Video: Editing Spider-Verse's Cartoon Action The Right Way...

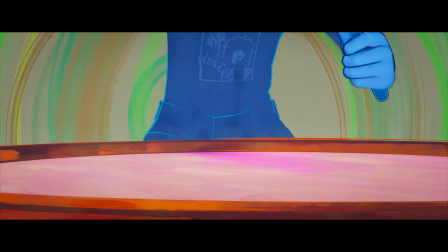(4:10)
There's like lots of fast cuts going aggressive. Yeah. And then this kind of helped.
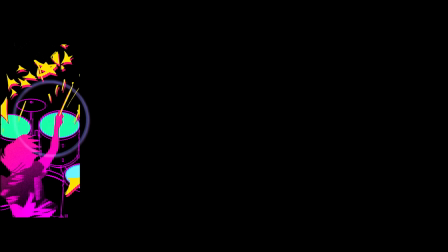(4:15) Now he's on his own.
This kind of then broke the rhythm for me a little bit. Well, this is a hard image to take in.
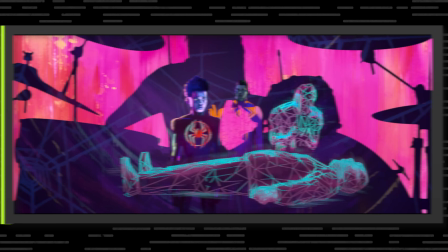(4:21)
What the hell's going on here? This is something we're going to see in the late second act, but we don't know that.
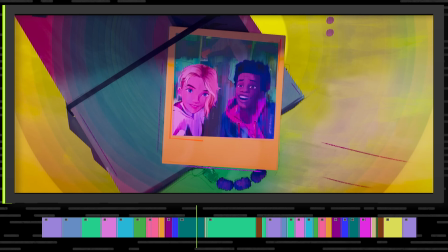(4:25)
We felt we needed to kind of settle on this moment. Just go, oh, this is intriguing. What's he looking at? What are these shapes? What are these people? Yeah, otherwise it's too confusing if it goes by too quickly. Contrast creates focus. Contrast creates focus. One of my favorite things. Like, you guys that's were paying important for me. attention. I'm very impressed. Let's go. Oh, yeah. I don't high five. I'm sorry. Okay, sorry. that was the most awkward thing ever in editing podcast history.
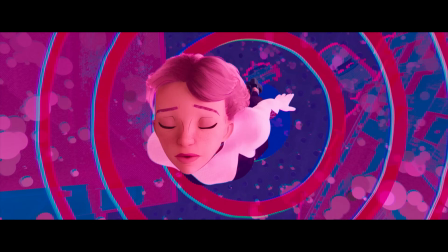(4:49) And he's not the only one.
That was a new perspective. I picked that up.
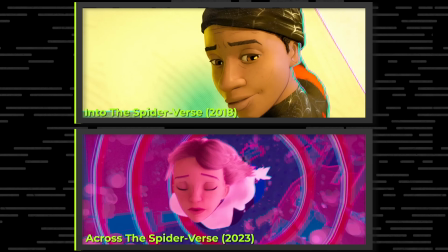(4:54)
Very good, very good. That was Phil's call. Like, let's make this from Gwen's point of view. She's diving down from the first movie. you don't. So like that's meant to be Spot. Oh. And there were scenes that we had in the movie that clarified that more,
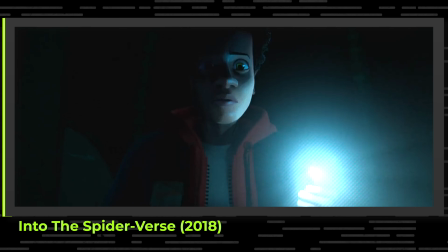(5:11)
but at one point we had the shot from the original movie with Spider in the foreground and Miles going off with the flashlight down the subway tunnel.
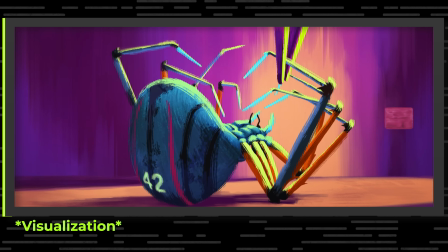(5:19)
You see Owen come in and grab it, and this is just like the hinty version of it. Maybe the other version was probably a bit too... It told too much. And, and it was too confusing. Like, who's that? But this is like, oh, that's intriguing. So you just didn't close that curiosity loop.
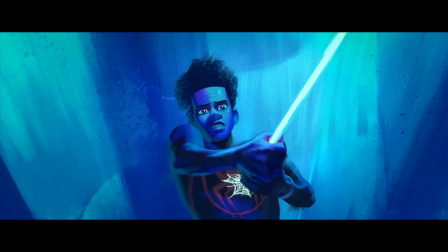(5:34) I didn't want to hurt him.
Foreshadowing more there. Yep. You're spoiling the whole movie before the movie started. You really are. If you're really paying attention, I mean, it's all there.
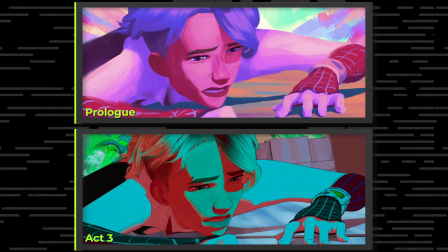(5:45)
That's the moment right there, on the train where he realizes she's deceived him.
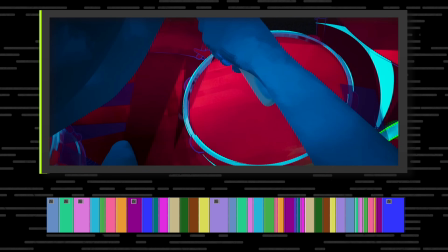(5:50)
Some of the shots are too brief, actually. That it's like there's not enough time for me to take it in. It's just too short. Raises your curiosity just enough.
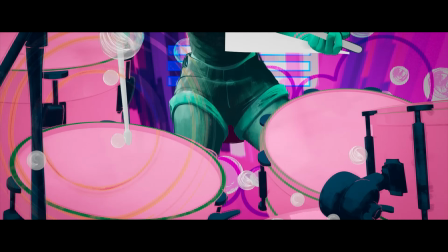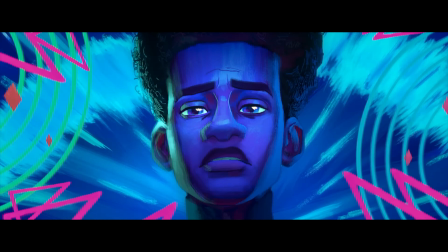(6:04)
And this is barely very, very quick moment. Came in late in the game to make room for that.
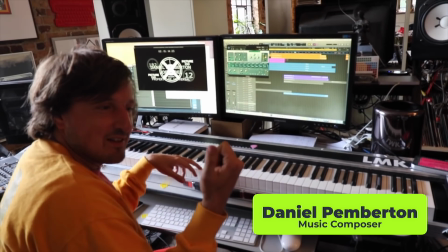(6:09)
I mean, the scene kept kind of expanding, but, Daniel Pemberton was wonderful period of time where Daniel was in a room down the hall from me. I've never had that experience where I can go talk to the composer. You got anything? And I was like, well, the only thing is I feel like it should accelerate more towards the end, get more manic and crazy.
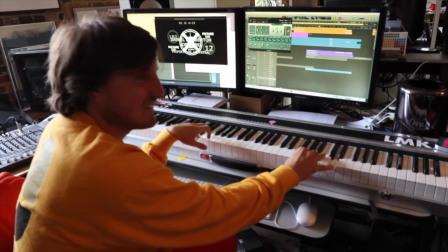(6:28)
And he goes, what do you think of this? And he had this great monster keyboard.
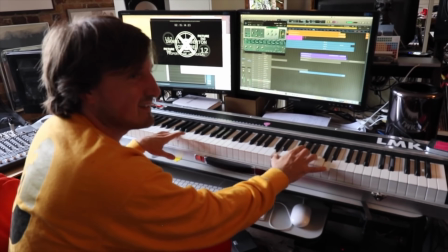(6:33)
He starts banging on it and it's making drum sounds, which, you can do. and he's just going, he's drumming on his keyboard and got right into that sort of manic feel that I was hoping for.
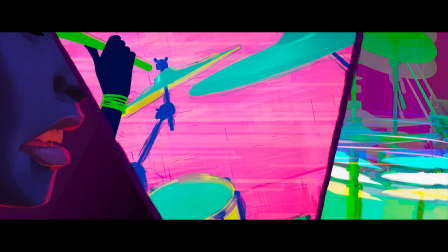(6:47) Hey, yo, Def Leppard.
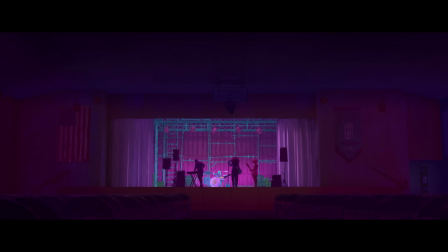(6:51) What? Is the song over?
So was all this storyboarded out at any level, or were they just giving you material and they're like, hey, throw this together? There was a storyboard version of this. It was kind of minimal. So like that's why I was pulling from wherever I could. And Phil had this idea about, let's pull stuff from YouTube even.
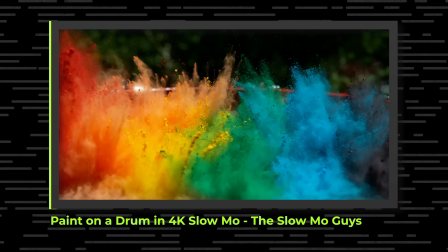(7:17)
There was some slow-mo drawing on YouTube with paint. I think he kind of literally wanted that in.
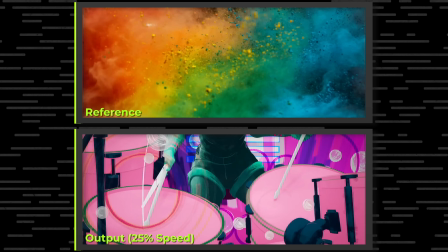(7:23)
Production design kind of went a different route with it, sort of would take on their own life, and what would come back would be great. We're seeing the finished version, but how did this look like at that very early stage?
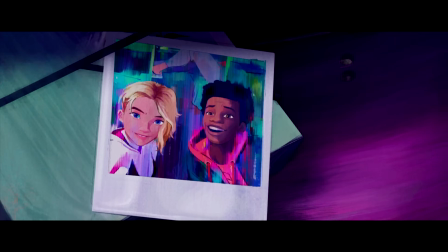(7:34) His name is Miles Morales.
Drum beat, see?
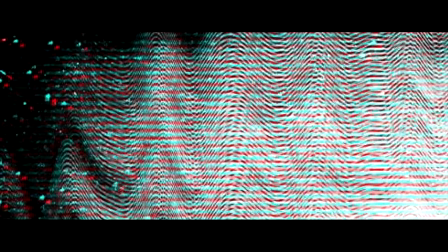(7:39)
Yeah. Right into Miles. So that's the vibration and twisting I was putting on to give the feel of being in the drums.
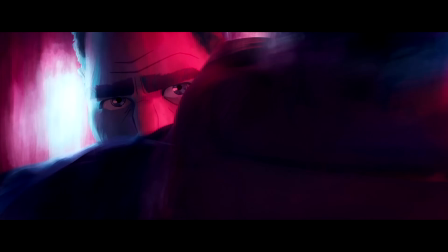(7:47) He's got a tough job.
So the energy and the feel is already there. That's what we went for.
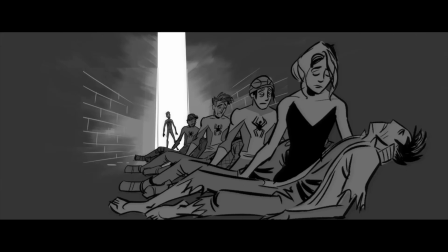(7:52)
Sometimes it's just graphics, like going across the screen. Oh, that's interesting. So that's that version of that other shot.
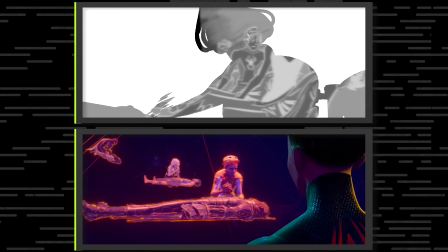(7:57)
So that was kind of foreshadowing the canon event sort of narrative. Exactly. Yeah. Interesting. And there's the flashback shots, yeah.
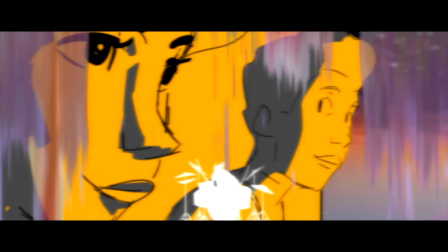(8:04)
Yeah, there we go. And then there's a new perspective. The moment on the train, basically, right?
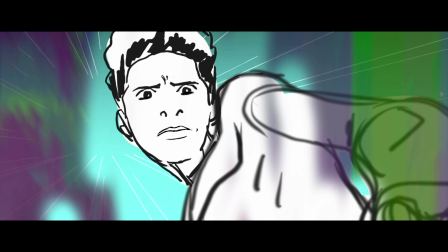(8:10)
So that's the equivalent of that. A lot of the seeds are being planted here. But then there is an animated shot. Gwen drumming is from the first movie.
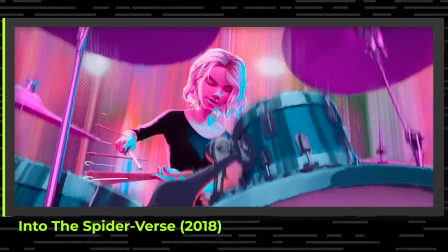(8:19)
The first time she does her talk up. Yeah. That's what that's from. You really are grabbing anything and everything from anything that you can.
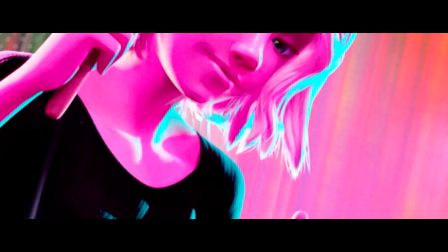(8:25)
And I just cropped in on it so it wasn't the same shot. Yeah, so I didn't instantly recognize it. It's interesting. The moment I said, that's a new shot, I was like, that is from the last movie. I felt so dumb for a
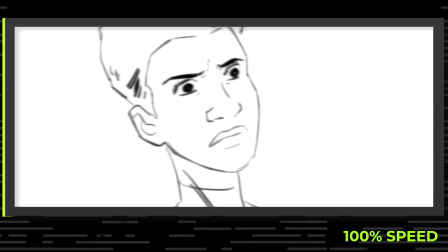(8:36)
second. What was that? That's meant to be Peter. This was meant to be literally superimposing sort of an image of Miles and Peter. She doesn't want to lose Miles the same way, which is the reason for what she does. People were a little confused about some things in the storyboard phase.
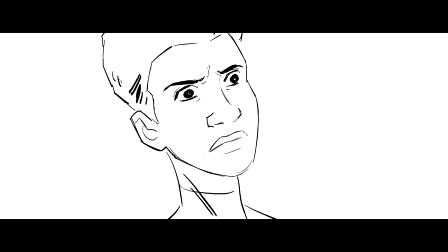(8:49)
That's the kind of thing I'm talking about. Because of the different stylings of all the board artists, you don't obviously recognize who that is. I think that might be part of the problem. I can see why people were confused, but that was the idea. A lot of it was like, this is kind of full of so many different ideas of what could be done here. But it seems to be the discipline of actually what you should take out. Yeah. And then focus on what is probably the core, most important elements we do need to set up for this whole story.
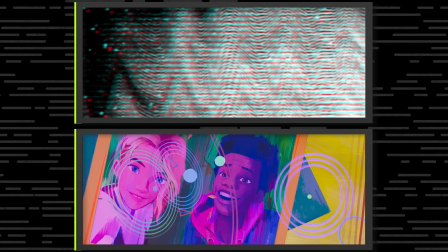(9:13)
And it was always meant to be, here's the inspiration, here's the groundwork.
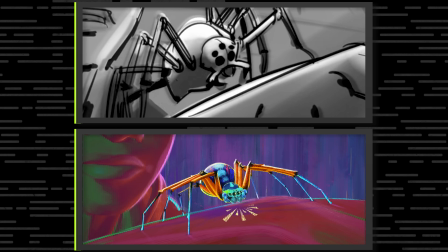(9:16)
You guys, we pass it on to the next department. Please give us gold that takes it to the next level, and you hope that happens.
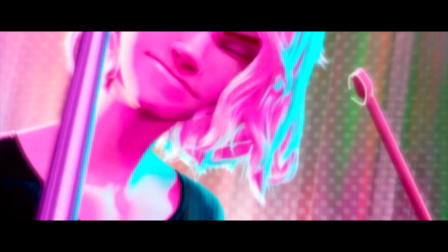(9:23)
The animators gave us a lot of great stuff. So it just kept getting better and better.
I think you know the rest, but you don't.
It is a lot faster. Yeah. We're already building it up. Like, it's into that peak part. It's foreshadowing the Orme.
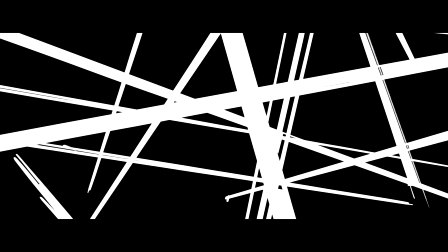(9:38)
A little glimpse of punk in there. A little glimpse of even the future in the next movie in there if you're looking closely. Oh, okay. Maybe we're not allowed to see that part. Oh, she's going to slap me if I show you that. No. We might have to I might have to cut that part out. Well, when we put it in there, it was meant to be. Hey! Def Leppard!
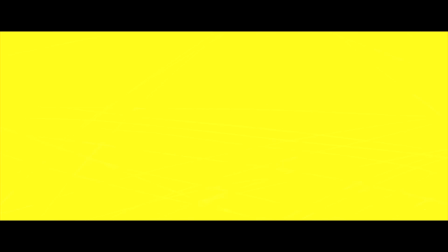(9:54)
What? So Riverside's been partnered with us for almost a year now, and we wouldn't be able to create this without them.
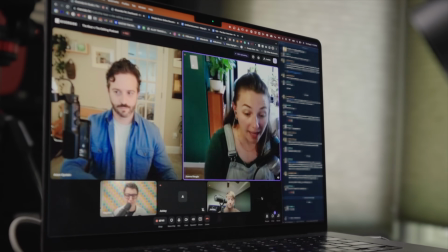(10:04)
We use it to record every remote interview for our show. It's an absolute necessity. It's been one of our most reliable tools for our workflow.
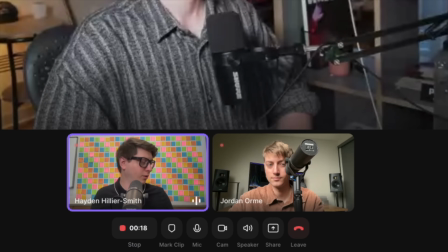(10:12)
This is online software that records your screen, your camera, and audio all separately and uploads it to the cloud.
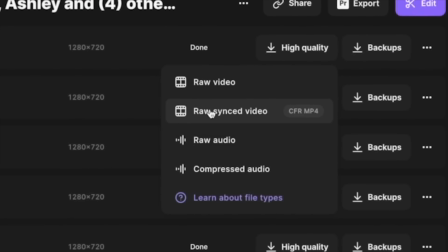(10:19)
That means you can end up with multiple files that you can edit separately, giving you full creative control in the edit.
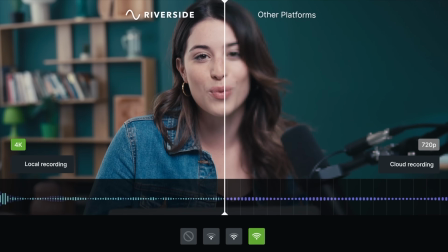(10:25)
It also doesn't give you bad recording quality like other video call softwares do.
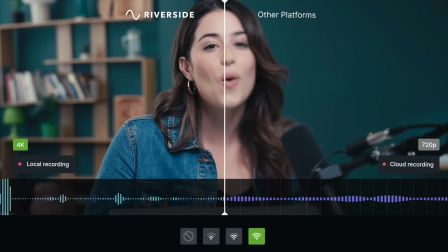(10:31)
It gives you 4K footage. It looks professional as frick. Also, if your connection drops during the interview, it doesn't matter because Riverside records locally, so no footage will ever get lost.
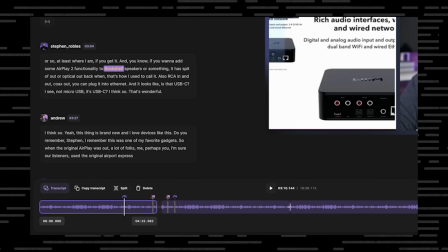(10:42)
More than just recording, Riverside has amazing post-production tools as well to help you create your show as fast as possible.
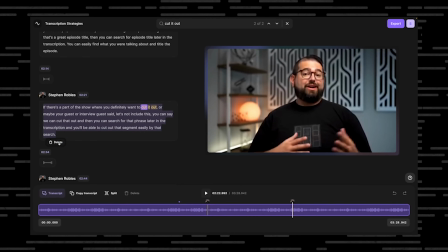(10:49)
Riverside generates AI transcriptions, which you can use to then do text-based editing on your show.
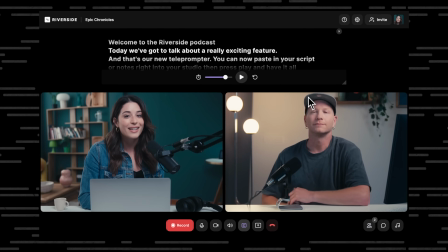(10:55)
And if you want to introduce the guest, you can pop your script in a teleprompter and off you go. And lastly, you can use magic clips.
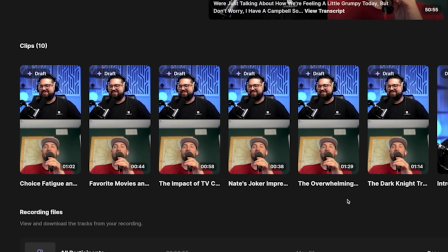(11:02)
Basically, you can automatically create shorts from your long-form show right in Riverside with the click of a button.
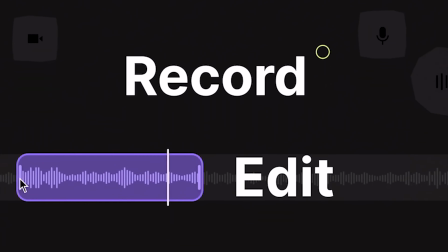(11:07)
You can do everything from pressing record to pressing publish right in Riverside.
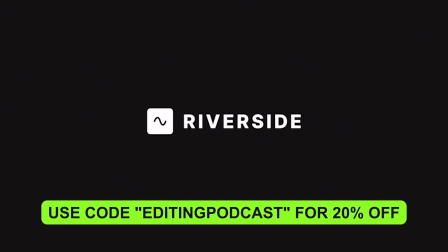(11:12)
You can sign up to Riverside for free and use the code editingpodcast for 20% off the paid version. Back to the conversation. I remember for me at this point, just the emotion was like, I was being overwhelmed in a really great way. Like, oh my God, this is going to be fantastic. So you were in. I was in. One of the things we're getting out of this is that, like, we'll often feel compelled of like, you got to start the story straight away. You got to start the film with like an explosive action sequence. Whereas this is kind of going, no, we're going to start with just emotion. We're going to start with tone. We're going to start with feeling. We're going to kind of let you get settled into this. And I think that's how I kind of feel about this whole opening sequence. It's just like the opportunity for us to settle in and telling us this is how the film's going to feel. And the other curveball is it's not Miles. It's Gwen. She has the whole first reel to herself.
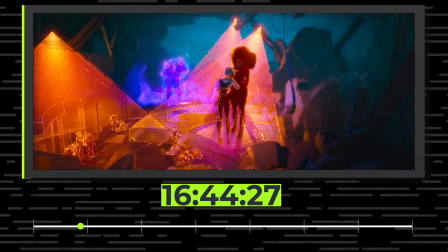(11:59)
She does, crazy. yeah. You know, that's a Miles movie. And then we don't see him until the beginning of the second reel. You know, there was a lot of debates about how much Gwen we should have at the beginning of the movie.
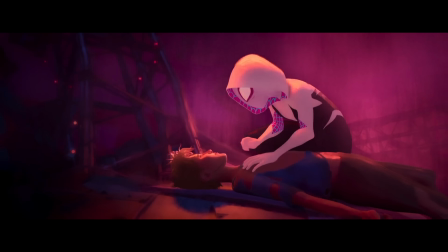(12:09)
Phil was the one that was like a big believer in let's give her her moment because it sets up so much down the road.
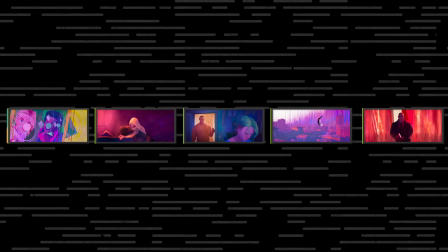(12:15)
And he was dead on right. You know, on top of what you're saying, there were ideas of like, no, let's make it a real slam bang cold open and start at the Guggenheim.